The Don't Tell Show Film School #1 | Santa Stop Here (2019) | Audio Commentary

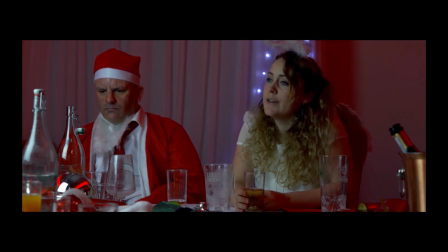4:07 Yeah, we just didn't do the car bit because we were tired and hungry. Was that a different day? We did the smoke bit, didn't we? No, we got up to the knife bit, didn't we?
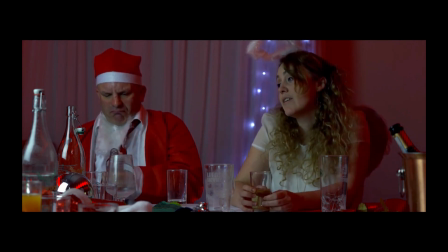4:17 And it wasn't working. Oh, yeah. It wasn't working.
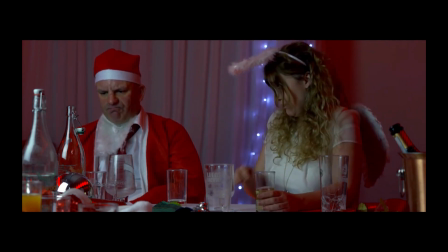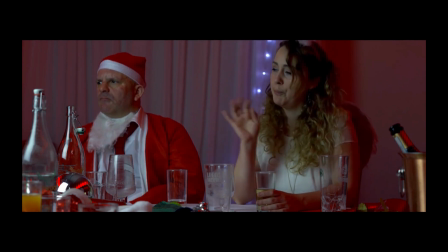4:30 yeah way too long on this shot yeah and don't write stories where everyone's drunk because yeah very hard to act drunk yeah i've learned that now like i don't you
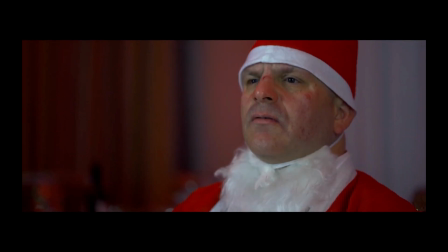4:41 see sometimes when people are drunk and it's you don't actually notice it in real life because they don't slur and make it it's
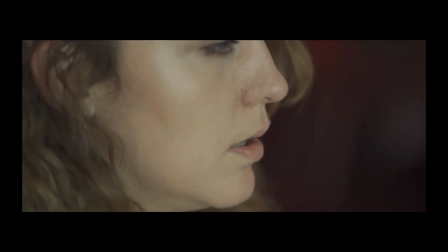4:46 like exactly when people are drunk they don't the way the way you notice is that you you know them and they've just said something that made no sense at all and you're are they pissed
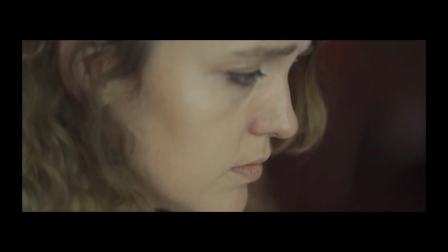4:54 that's that poor quality lens again yeah if you ever hear me say i'm going 50 mil
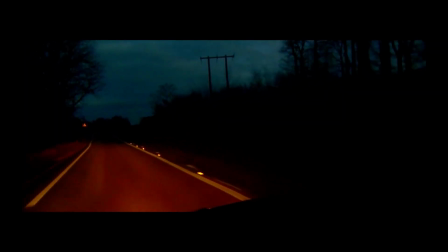5:01 so don't go 50 mil make a note of that don't go 50 mil well don't go for the uh
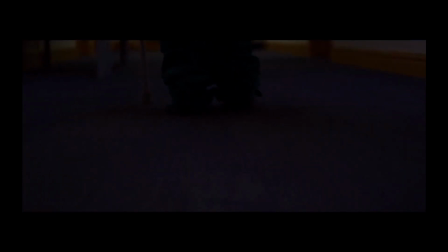5:06 cheap sony 50 mil i shot that by myself in my car did you
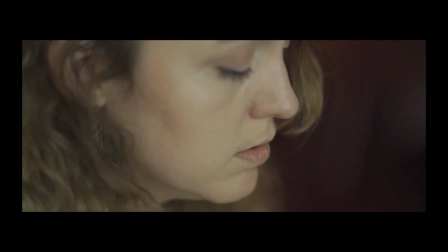5:11 yeah why is it going there's not being color
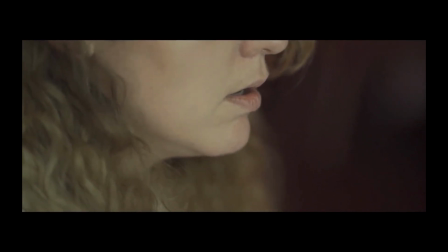5:16 graded that's the cheap lens it's not I tried to color grade
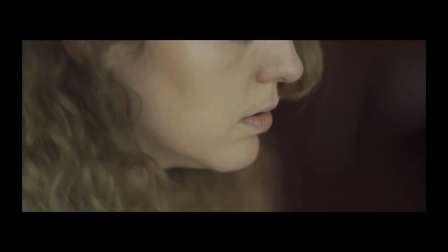5:21 it the same but I couldn't get it the same everything sort of looks neon and then suddenly doesn't but anyway what's going on here I didn't I don't know why I decided to sort of split the story in two and not explain it because I've never seen that in another film so I
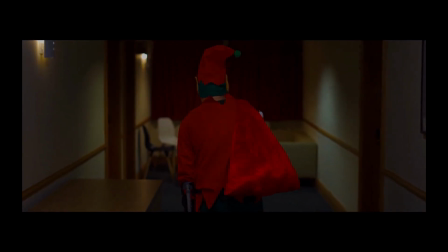5:34 had no reason to think it would work I just did it anyway that's what happens when you rush but that's how you learn isn't it don't do things that haven't been done before because it won't
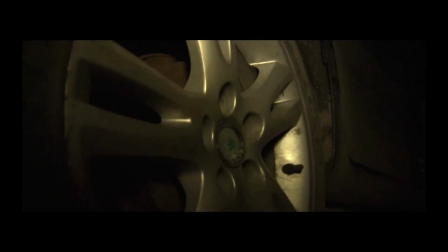5:48 work the reason they haven't been done before is because they don't work this is my favorite bit
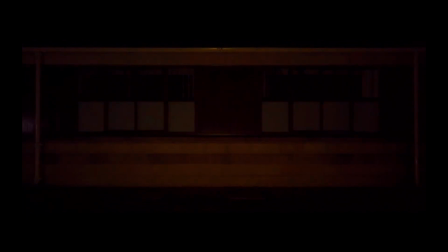5:53 of the film which bit this is when the when the light changes on that i'll
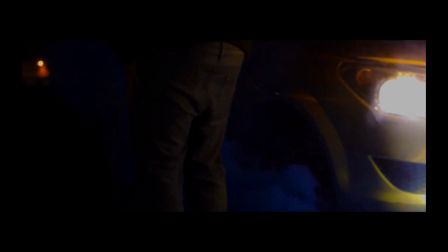5:59 tell you the only reason we just come across that as well didn't we we were walking just to shoot something out that's the only reason i like it because that's what i find difficult about films is that
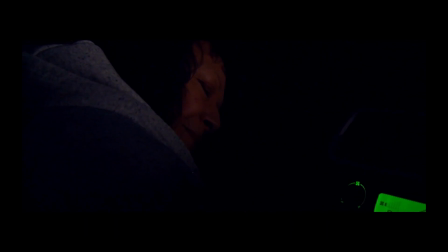6:06 you can't surprise yourself i like watching films and being surprised by them but you can't if you know everything about it but that was something we
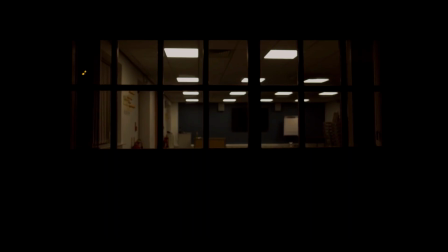6:12 just found and then i put it in and was like oh that works so it still sort of surprises me every time well didn't we have a shot of him walking across it which obviously didn't work because that's not in there it took him about 20 minutes to get across but
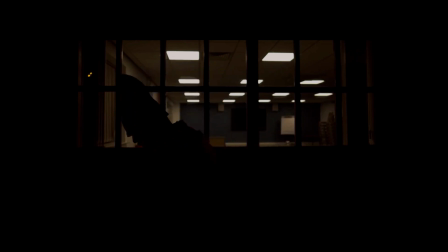6:25 the change in color just worked so i did that instead i like this shot though but this was the bit that didn't work on the first day wasn't it remember yeah we were doing it in that bar and it didn't it was really flat
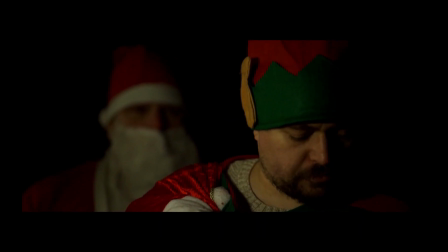6:37 yeah we changed it it was a lot better when we did it here. And the stuff with the smoke works quite well, but I don't know why I wanted to do that. Obviously because I thought it would look good, but...
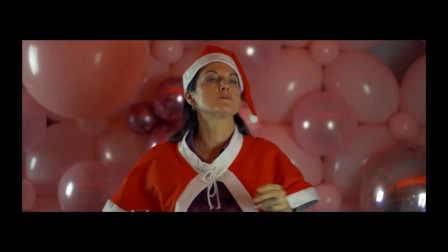6:52 Yeah, obviously this is as far from realism as you can possibly get. Yeah, well, we hadn't decided on that at this point, really.
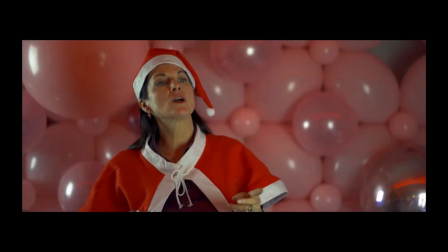6:58 We hadn't decided on anything. We just said, it's Christmas. Remember we just said, let's make a film at Christmas, and I said, what should we do?
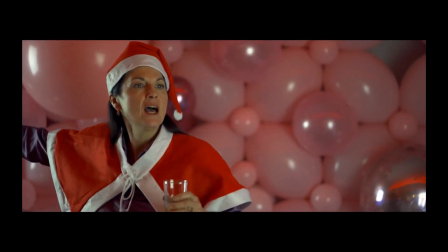7:03 And you said, drunk Santa. That was it. Yeah. Which is right. No, I said, get a Santa, didn't I?
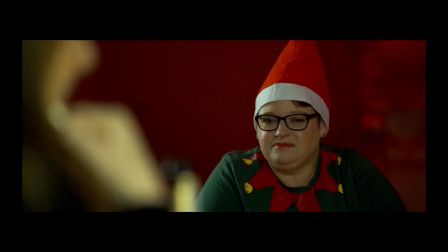7:08 And said, we'll have him on his own, and he'll just be moaning about having to make... loads of kids loads of presents and stuff like pissed out of his face and then
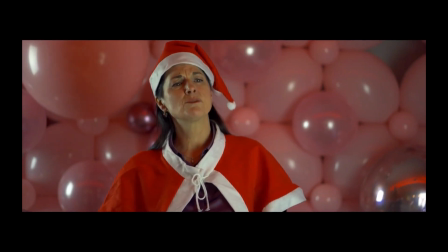7:17 there was like a thousand extras booked yeah so i turned into this this is what this is what's happened with every
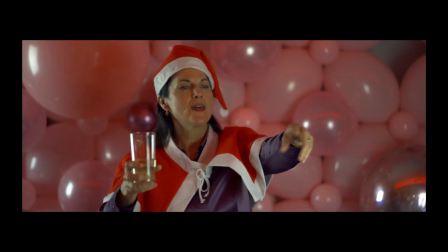7:25 film that's why yeah can you see the green tint in all of these shots yeah that is from those cheap um
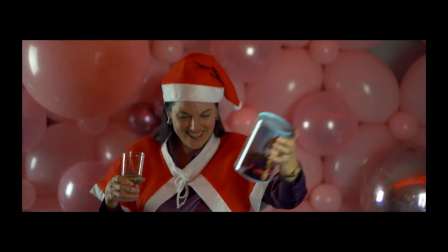7:33 softbox lights that we used the ones that i only use in the review videos now
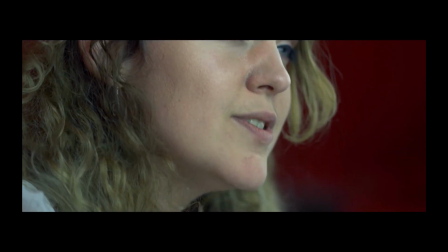7:37 my ones yeah not even your ones mine are i think slightly more expensive than yours but
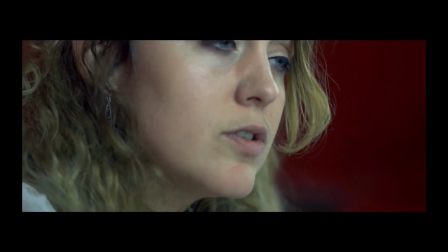7:42 still crap i